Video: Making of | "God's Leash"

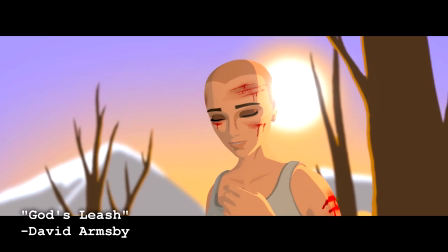Sally then breaks down in euphoria because she finally feels alive. The world is harsh, unpredictable, and she has struggled, but that means she's finally living.
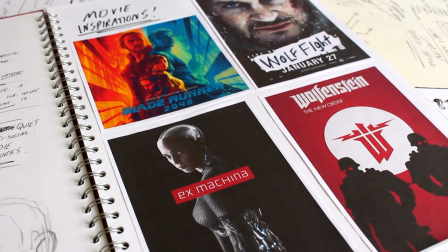Certain movies, books, and video games influenced the story of this short.
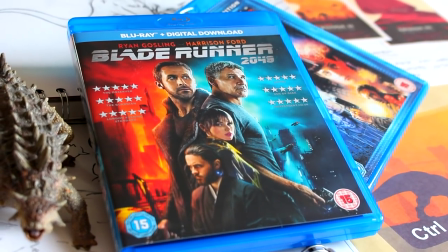Obviously, Blade Runner 2049 was a huge influence to get me started, but the story ended up very different from that film.
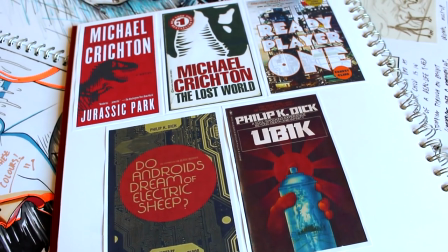It's also worth noting that I listened to a lot of sci-fi audiobooks while animating this short.
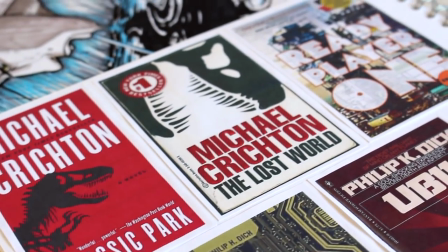Books that include the two Jurassic Park novels, Ready Player One, Do Androids Dream of Electric Sheep, and Ubik.
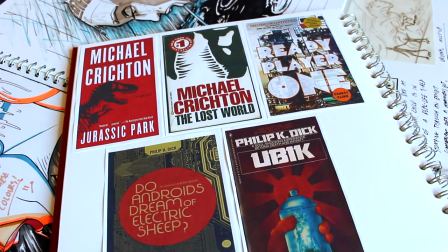I'm not sure how much any of those really influenced the short, but I did choose them specifically for the relevance to the genre.
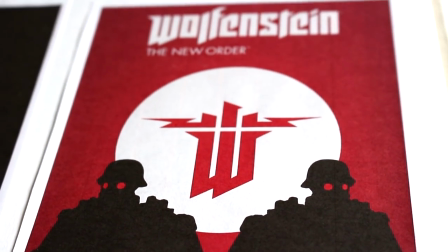A lot of the presentation was actually inspired by the Wolfenstein reboots. specifically the music choice in the narration.
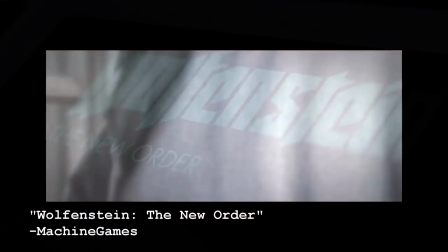Comparing the two, you'll see what I mean.
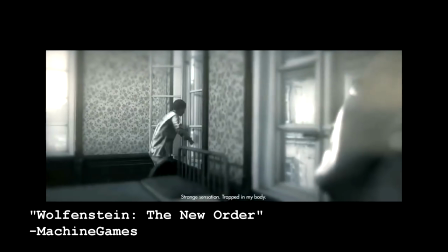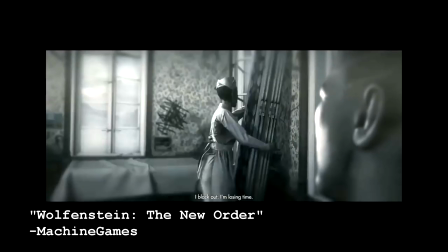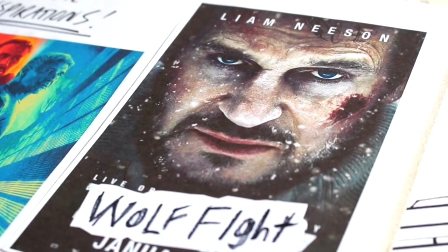But other than that, there really wasn't one big source of inspiration. I really just wanted to craft my own personal chunk of alternative sci-fi.
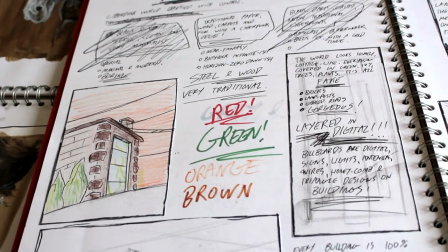The look of this short, The World, I spent a lot of time on, with a lot of frustration.
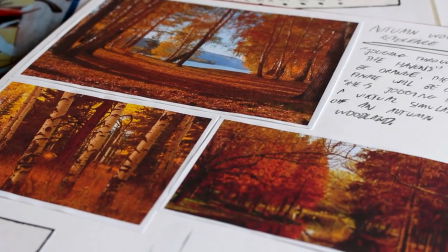I knew exactly what I wanted from the Havens, immediately. Natural woodland with a mid-autumn look.
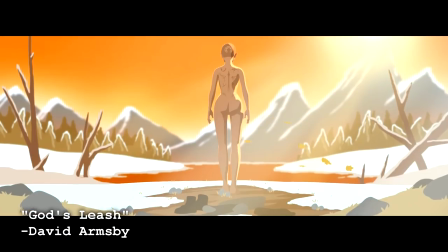Melting snow, orange trees, and a colour palette I'd probably describe as fiery cold.
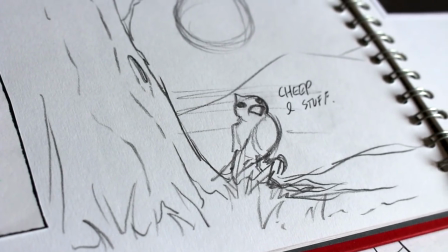That stuff was easy. The city human stuff was a lot harder. Initially I wanted a very cyberpunk-esque aesthetic.
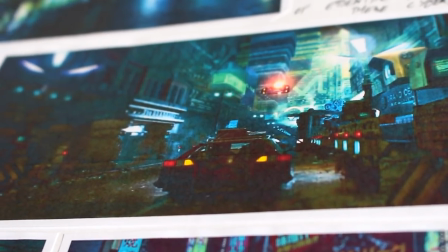I love the cyberpunk aesthetic. Deep blacks, wet, and neon. Low-life, high-tech. Problem was, collecting research, cyberpunk is derivative as hell.
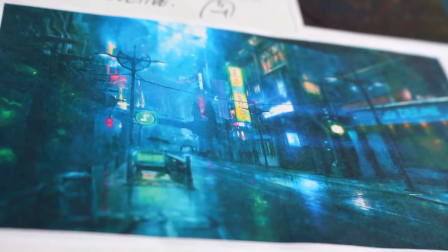I couldn't tell you which of these images is from which franchise. Cyberpunk's cityscapes at least always look the same.
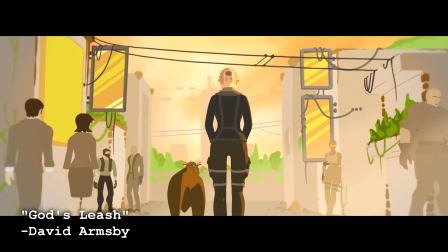I wanted my world to be warm, sandy and in the daylight. Still with all the tropes, low-life, high-tech, neon lights and rain, just with an earthy feel.
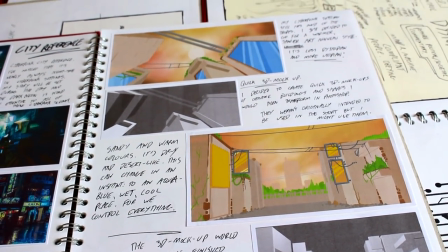It took a long time of experimenting with minimalism, colour and so on, but I finally decided on this sandy, art nouveau look.
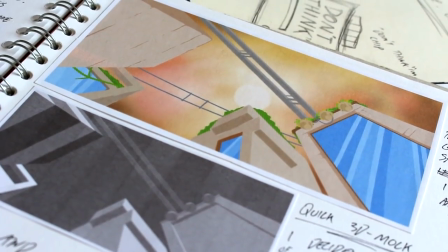A mix of traditional, brickwork, wood and plant life, and tech. Wires, billboards and neon lights.
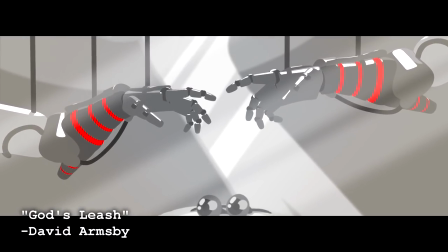Whether my short can be classed as cyberpunk, I have no idea. I think if the city scene was set at night time, it absolutely would, but I dunno.
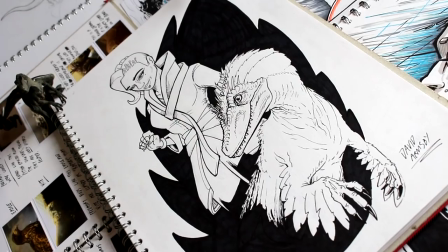Sally went through quite a few developments. Initially she was Edry Sombra, but when it came to modelling her, I just really didn't like the hair.
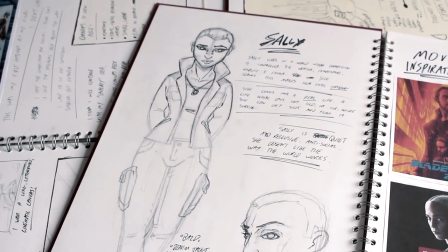I quickly drew this up, and way preferred this design. Some interesting trivia about Sally, aesthetically she's a bit of a self-insert.
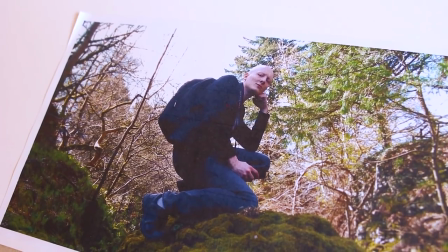No, I'm not a slender woman with a buzz cut, but I am bald. She wears the same clothes and I have two pets.
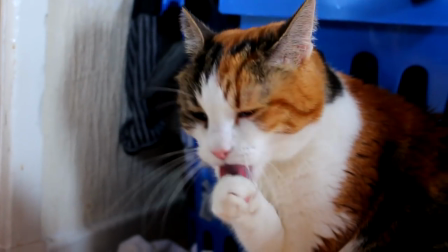One's a lizard and the other's a cat. The cat's called Scarlet. Her bedroom is modeled after mine too.
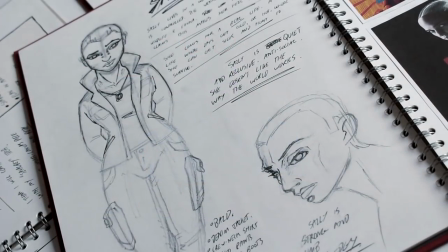She even owns my Papo T-Rex and my whiteboard. Her personality is completely different from mine of course, she's not a complete self-insert but hey, it's just the look.
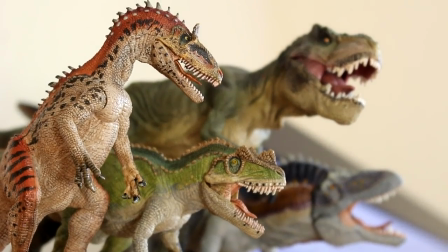I love dinosaurs. When I got the opportunity to put a dinosaur in this short I honestly got quite excited.
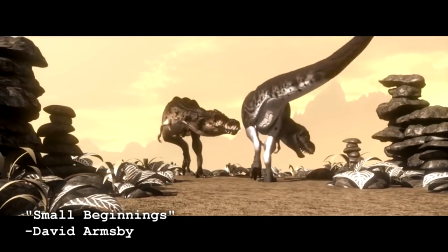Dinosaurs appear in a lot of my animation work, and when they're not straight up dinosaurs, they're things shaped like dinosaurs.
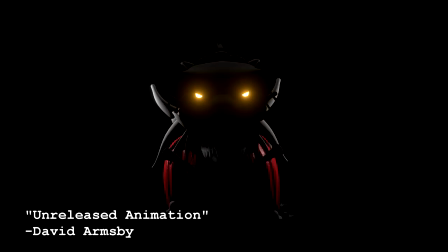What I'm showing you right now are a bunch of unfinished animations over the years, all featuring some kind of dinosaur.
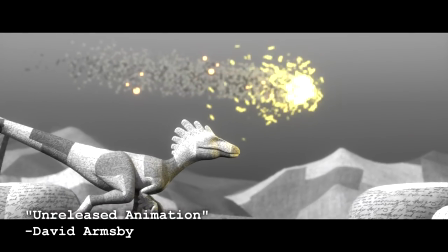Like a zombie dinosaur, a paper dinosaur, and that lodgings episode I never released.
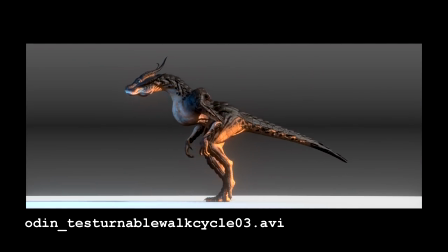Hell, even Odin's dragon design looks particularly dinosaur-ish. My dinosaur obsession's pretty bad.
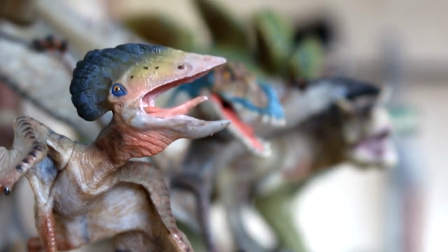I own every Papo dinosaur figure to date, I collect them. I also draw dinosaurs all the time.
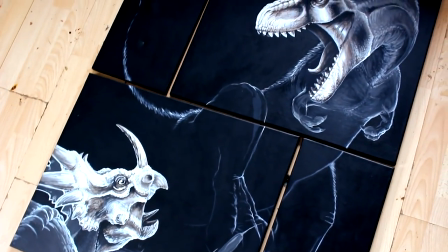Here's one, and here's another. I'm particularly proud of this giant painting, depicting a Desplatosaurus and a Styracosaurus.
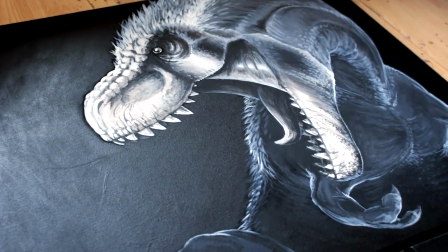Predator prey. Pay no attention to the hole in the canvas.
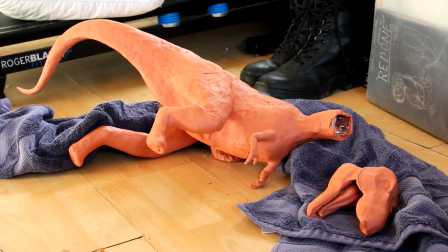I'm also working on a super accurate Tyrannosaurus Rex sculpture at the moment, but none of this is relevant, and I've rambled for too long.
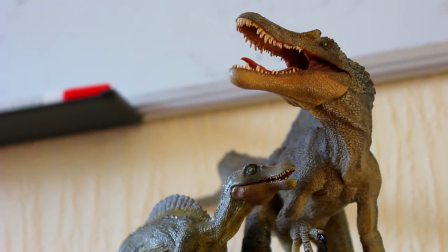I just love Dinosaurus. Well, it's a little bit relevant. Point is, I had a lot of fun designing and animating this raptor.
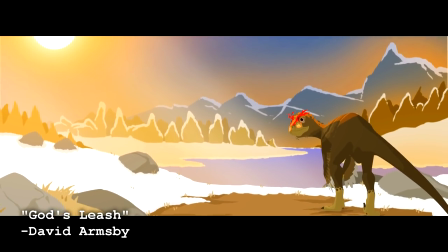I wanted her to be relatively scientifically accurate for once, which meant fluffy. I also needed to choose a dinosaur that was around the size of a very large dog.
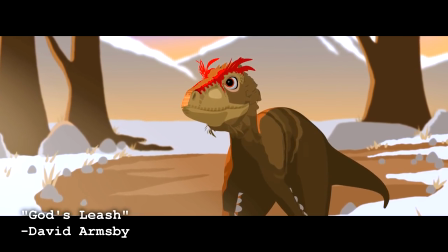Dangerous but could reasonably be killed by a human being with a sharp stick.
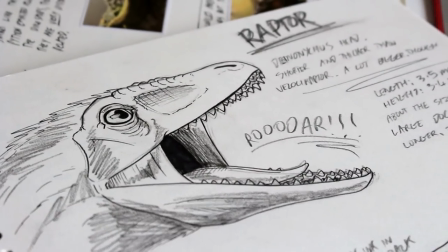I chose to base her off of a Deinonychus, a dromaeosaur that's instantly recognizable as a raptor and totally fits the size and look I was going for.
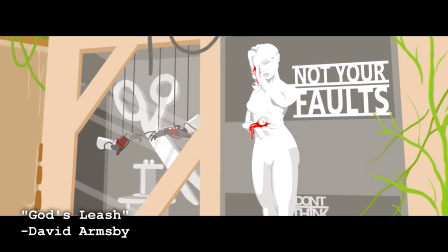There were five posters slash paintings I had to design for this short. The first being the Not Your Faults poster.
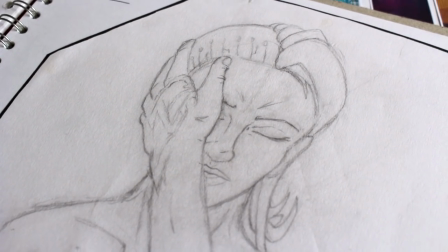This was based on a sketch I did of Edgy Sombra very early in development of the short, which I never finished and was kind of ruined as you can see, but the idea I still loved,
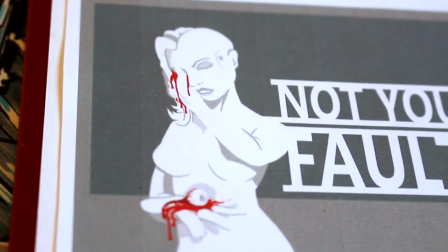and eventually developed into what you see in the animation. The second poster being Control, I drew up from scratch, for the short.
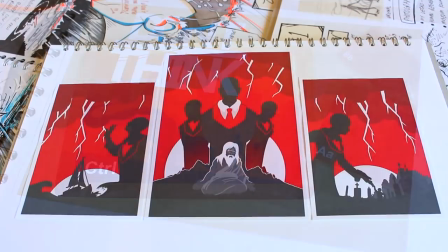I like this one, I think it kind of stands on its own. And the third being this three piece painting, depicting man over god.
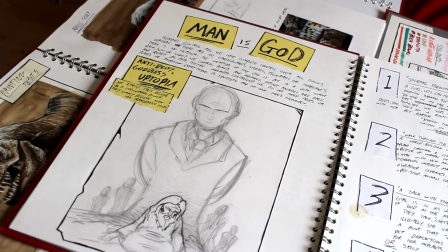This whole painting was based on the sketch I mentioned earlier. The colour and composition of these pictures was based on the Wolfenstein Reboot posters, as you can tell.
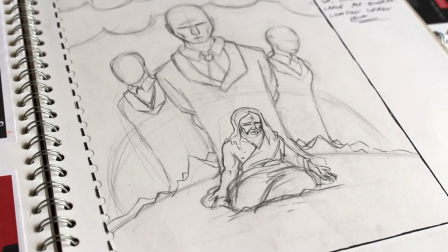Striking, oppressive and red. The middle image depicts three business people, dark silhouettes standing over God who is powerless, splayed on a barren earth.
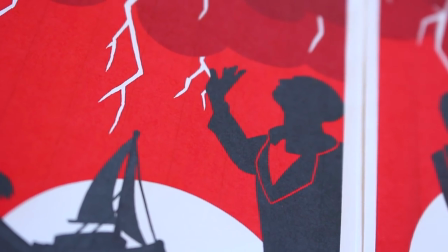On the left we have a man controlling the weather, a sailboat caught in the storm to be saved. And on the right, a woman resurrecting the dead, a decrepit church in ruin.
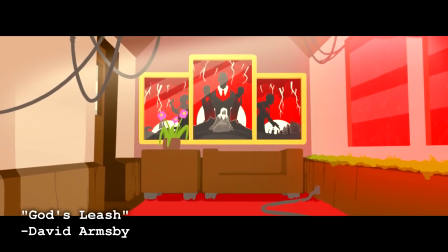This painting illustrates the bald guy's beliefs, and by extension the whole society's, that man has overcome God.
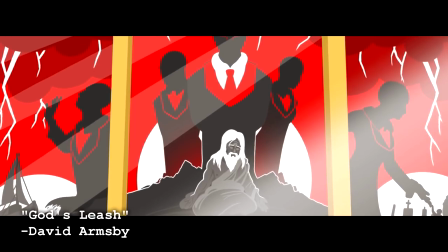God is on their leash. The animation style in this is exactly the same as my recent anime shorts. 3D self-shitted character models in a world composed of 2D transparent planes.
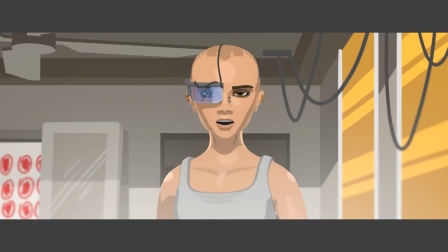The 3D animation is done in Blender, and the backdrops are painted in Photoshop. If I were to move the camera, the illusion is completely destroyed.
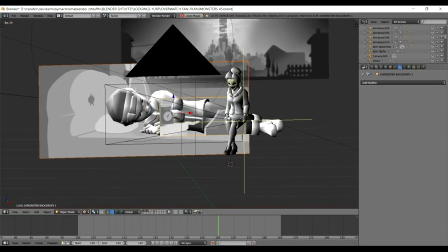I've covered this a lot in my other videos, so I really don't think I can add much else.
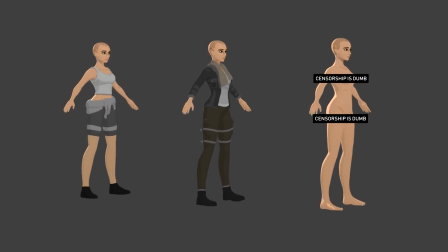I had to create three different versions of Sally for this short, and multiple variations on those.
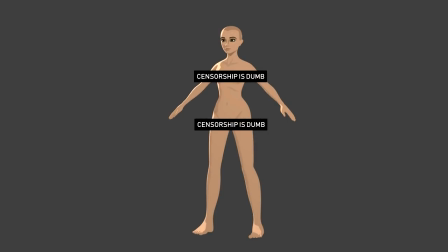Chocking Sally, Clothed Sally, and Naked Sally. Originally, I had her fight the dinosaur completely nude.
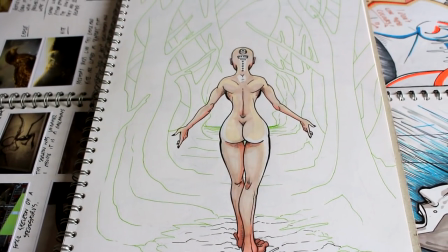In fact, it was one of the first things I wrote down while working on this short. Woman completely naked fights dinosaur to the death.
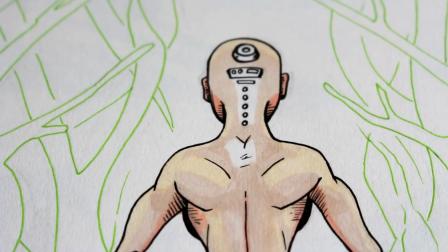It made for an extremely striking, almost biblical image, but I don't know.
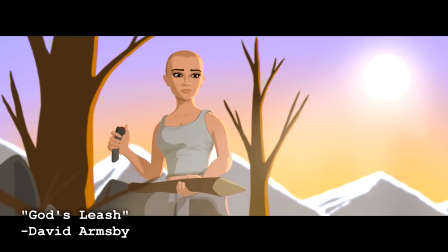I think I was just combining two of my favourite things. I did decide against it. Not because of the impending age restriction, but because it just kind of looked stupid.
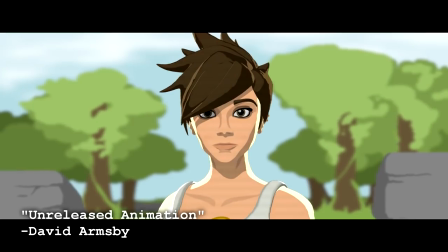Sally's character model is actually a repurposed tracer model I made for an Overwatch animation that I never finished.
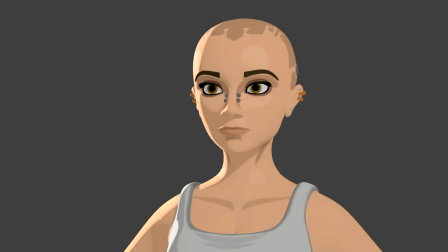I just tweaked her a little and removed the hair. Her jogging outfit is nearly the exact same as the Tracer model I made.
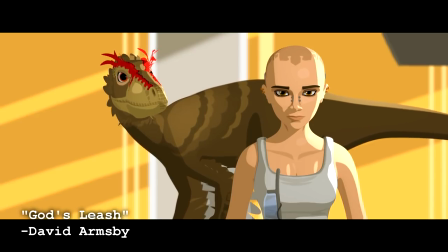I'm glad as well because I worked really hard on that rig. As for the voice work, Sally was voiced again by the lovely Adrian Cox, who did voice work for my previous anime short No Monsters.
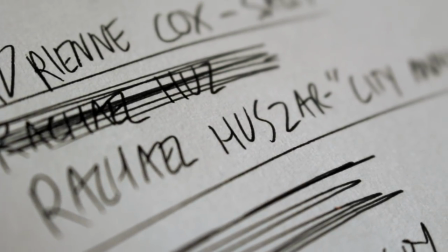And Rachel Hazar? I hope I'm pronouncing that right. Played the city announcer.
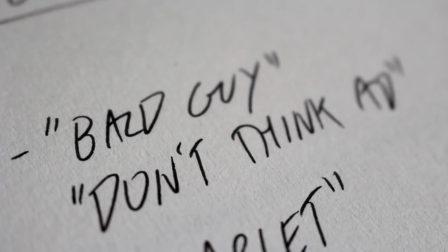As for the bald dude in the Don't Think ad, that was me. But I secretly voice another character.
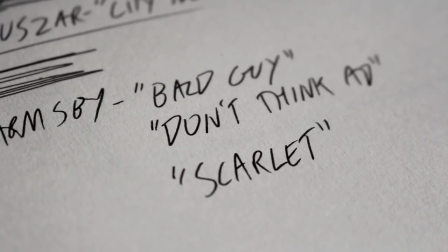I did all the voice work for Scarlet, the dinosaur. every single noise she made came from me and they're completely unaltered
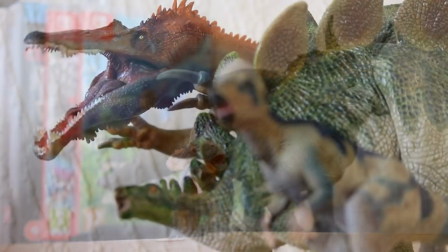I couldn't find any dinosaur sound effects on the internet that I was satisfied with so I decided to make them myself here's a glimpse into my ongoing insanity
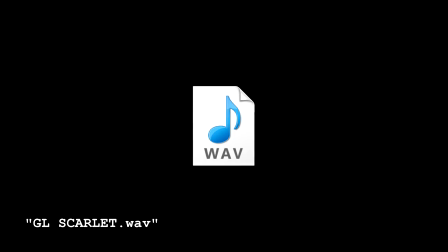okay my cat is looking at me so weird right now by the way this isn't the first time I voiced a dinosaur,
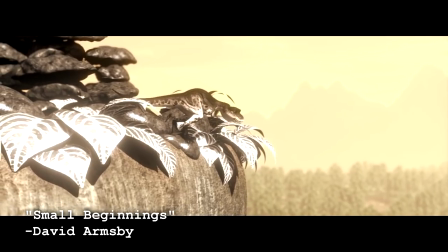this is also me.
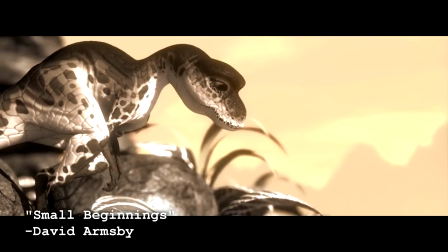Yeah. This short was a monumental amount of work.
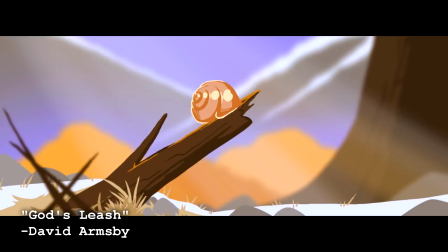It's twice as long as my average animation and it felt it. The actual animation and painting process, the part that takes the most time, was insane.
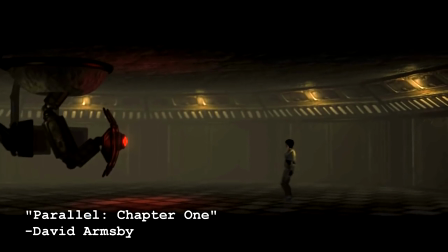Which is why I bought so many audiobooks. Besides Parallel, which I worked on for around 11 months, this has been my biggest project.
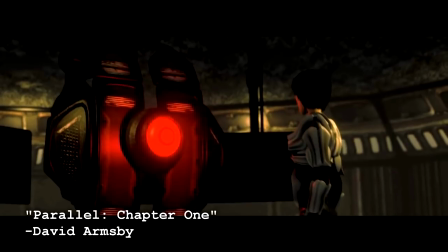I have to admit balancing this and college was hell, and I'm glad it's done. I'm also very glad I did it.
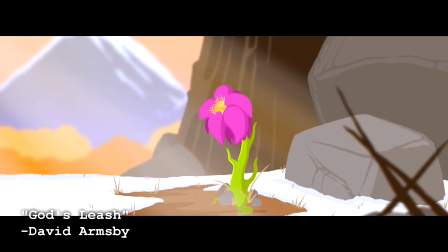I like this thing.
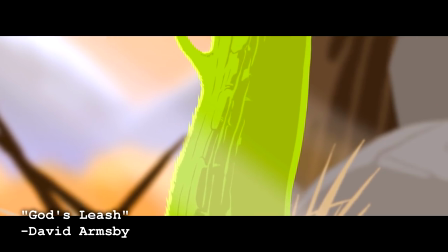This short film is very close to my heart.
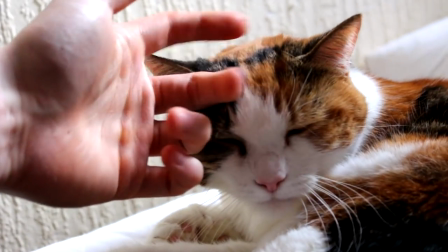Not only is the main character slightly based on me, lives in my room, has my cat, but the short encompasses nearly all of my favourite things.
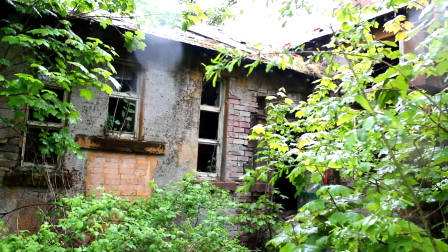Dinosaurs, sci-fi, fitness, and nature. It also encompasses a lot of my fears.
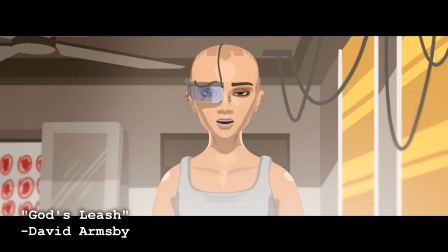The dangers of being too comfortable, feeling numb and too safe, avoiding the unpredictable and the fear of control, or lack thereof.
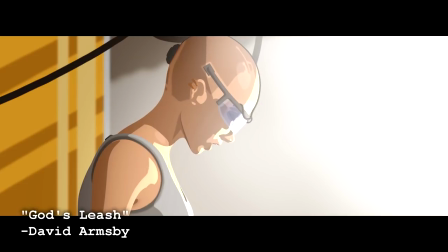Human nature and our weird obsession with controlling everything. It's also very edgy, this short. Edgy and pretentious. But I like that, a lot of my stuff is edgy and pretentious.